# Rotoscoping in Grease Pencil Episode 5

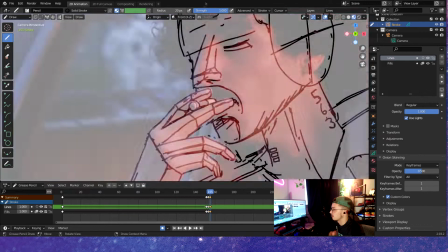255s
This is why I always like duplicate
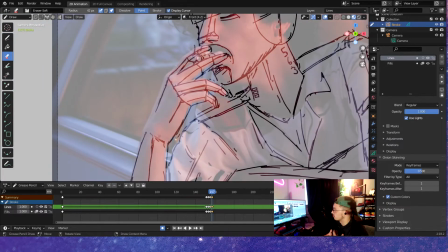259s
the frame, so I can just constantly just focus on what is animating and not waste time redrawing the whole
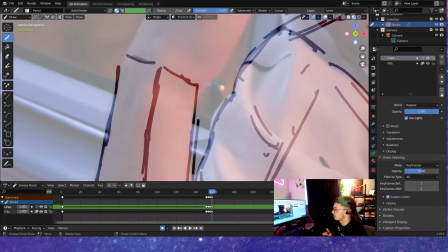268s
scene, like frame by frame.
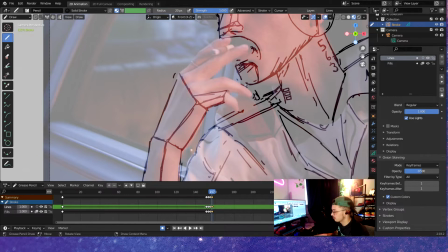269s
I also turn off onion skinning and stuff, because since we're rotoscoping, I'm using his hand as a basis for like the previous frame.
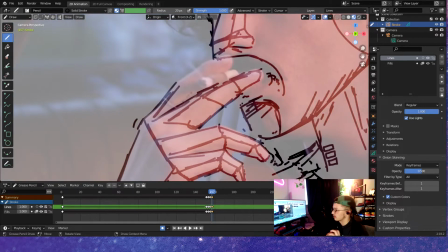277s
So I'm just going off like how his hand is and how the positioning is and stuff,
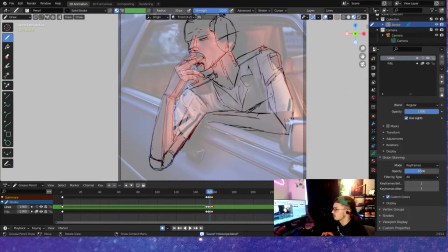283s
and that's why I'm kind of keeping it somewhat three-dimensional, so whenever we add shading and stuff later,
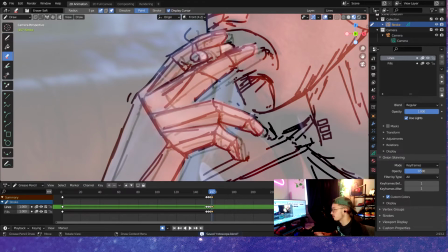288s
it makes a little bit more sense. Now this is obviously extremely rough, so don't think that like, oh yeah, I'm taking,
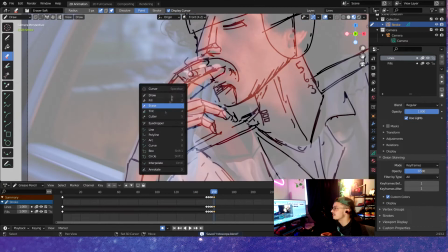293s
I do this like really serious. ideally you want to have clean lines, but if you know me and you know this channel,
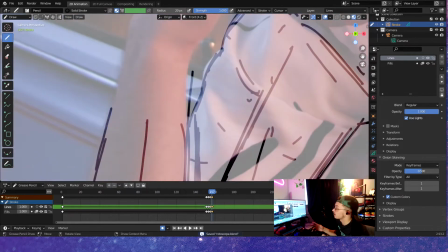300s
my sketches are garbage. So I openly admit that, and it's okay.
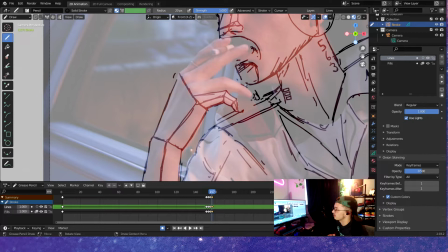306s
I think as long as you know your faults, everything's okay. But overall, yeah, my sketches are horrible.
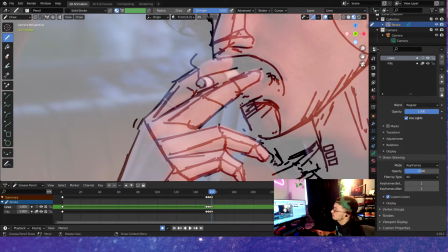312s
So, but as long as they're readable, that's the main thing.
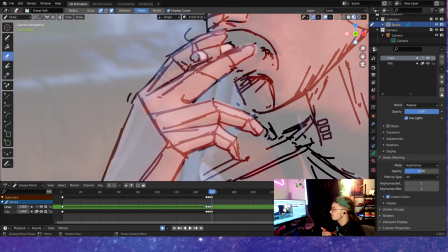317s
Just make sure they're readable, so when someone sees it, they can get it.
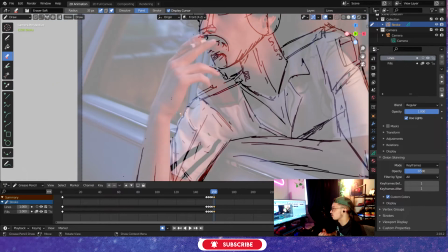321s
And this actually is kind of a style too, so you can get away with just kind of sketchy.
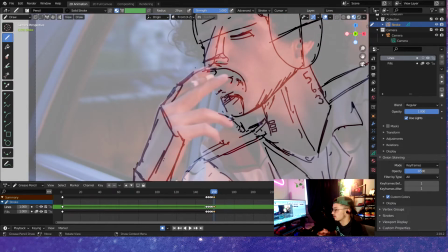327s
Well, you know, it's just a sketchy style.
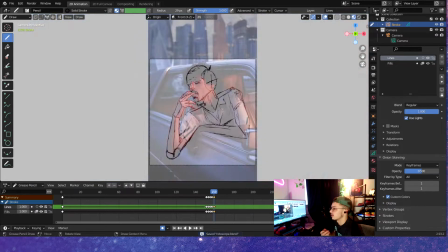330s
And on a side note, when I have clients, I was gonna say clients in Spanish, but I don't know that yet.
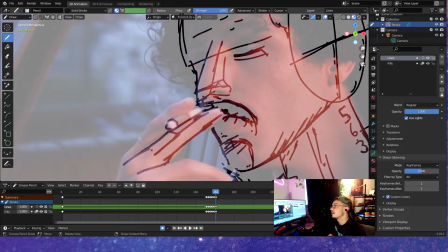337s
I only know greetings. So when I have clients,
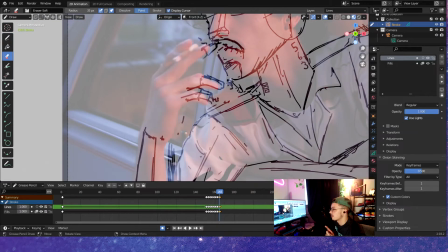342s
when I used to do like a lot of portraits and stuff, they actually prefer that sketchy look, even though it's considered like amateur,
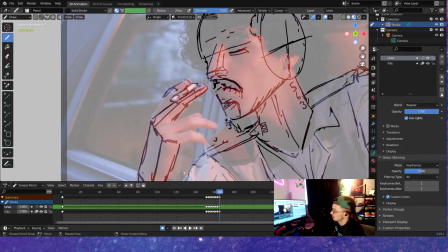348s
because, you know, it doesn't show good line control whenever you're like doing your line work and stuff.
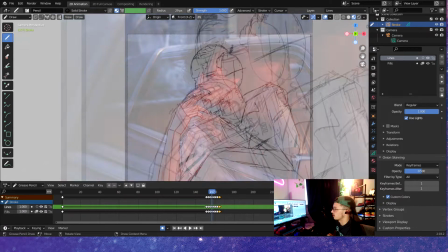354s
It's like you're unsure about like if you're gonna have a line or which way it's gonna go. But they actually prefer that.
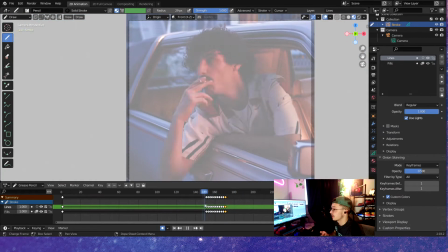359s
So anyways, yeah, so I'm going every frame, and you can use up on the arrows, the arrow keys,
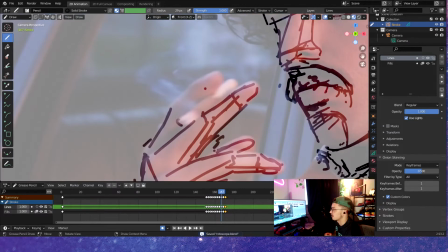365s
to jump between keyframes to kind of correct the errors and stuff.
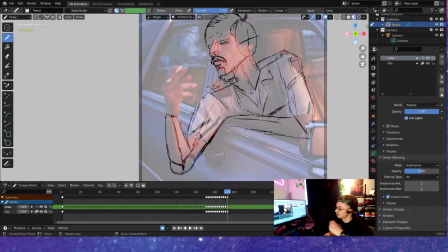371s
You know, so I'm just kind of like flipping back and forth, same thing that you would do on a light table if it was like old school 2D animation.
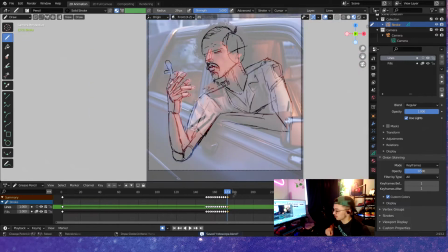377s
You just kind of flip up and then like check it, and then come back and then flip it up and then check it and then flip it up, and that's what you're kind of doing.
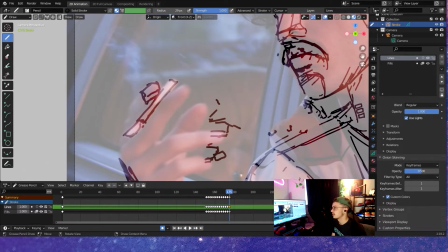383s
It's a lot of fixing and then going back and then like looking at it.
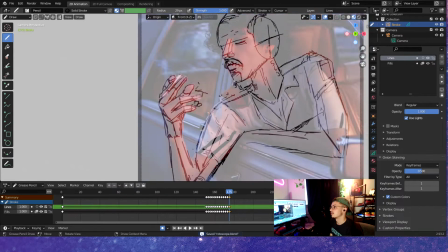386s
This one not so much, because rotoscoping is so like, I mean, literally you're just pretty much copying like what they're doing as far as like
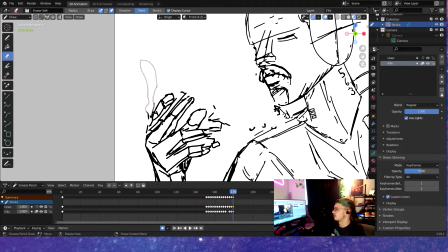396s
the direction and stuff. To kind of go off that point,
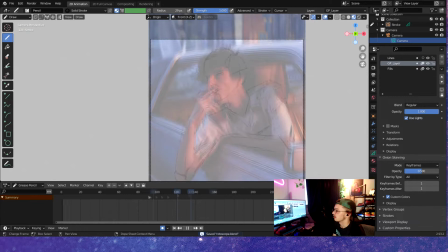401s
with like, you don't have to be this detailed with it, as far as like, you know, the structure stuff. You just add a stick man and some balls and joints just to know where he's going.
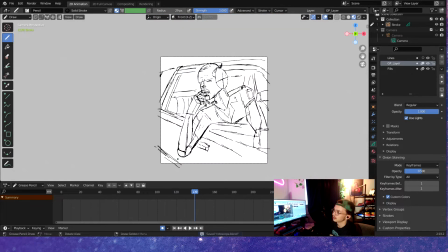414s
So now I'm in a separate stroke layer. We want to go ahead and create the background, the outline. So the background's not going to animate at all, so you don't have to worry about anything. Just draw it once and then you're good.
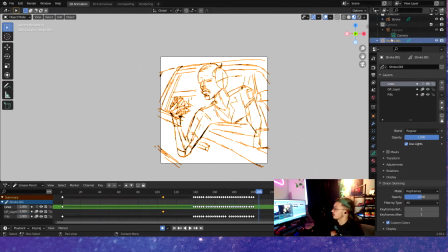427s
But it's really important, because I did add a noise modifier to the front character, so it looks like he's moving.
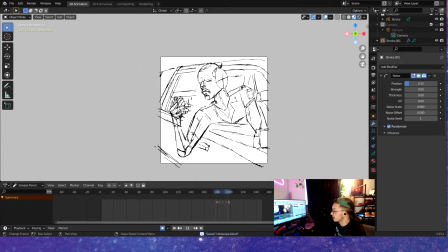435s
If you want to learn more about noise modifiers and how to add them, check out my last video.
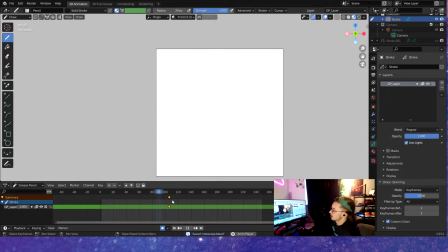441s
I will link it like somewhere over here. And yeah, I kind of go in more detail about how to add noise modifiers to the doodle.
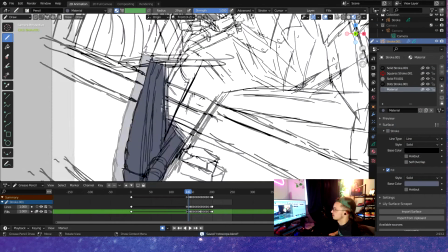449s
So, and that basically just makes it look like it was all sketched. So yeah, so now we're in the fills.
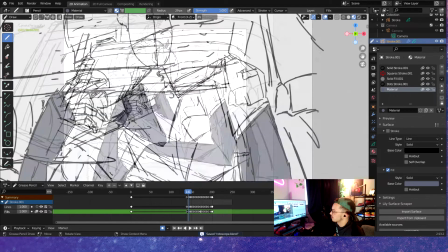458s
After I had just, you know, you want to create a new material, and you know, want to keep the palette like
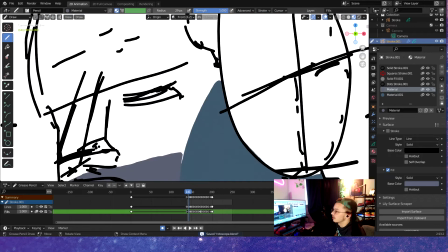465s
pretty safe at first. You want to keep it really minimal colors, even though I add like I think a decent amount of colors compared to like just 3D color.
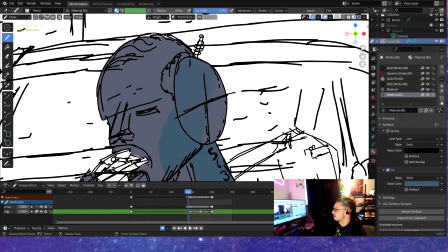473s
But I still play it safe though, because the end, you see, it's very monochromatic right here. I don't know what I was thinking with these colors.
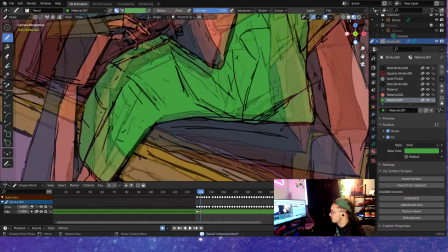479s
I guess I was thinking very like Ed and Eddie, like 1980s. Kind of feel Fresh Prince maybe.
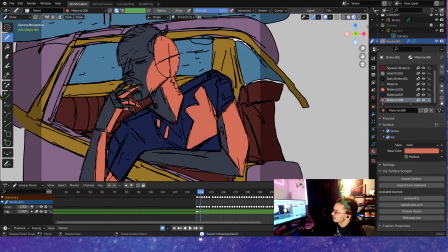487s
I was definitely trying to mix like a 70s cyberpunk kind of thing.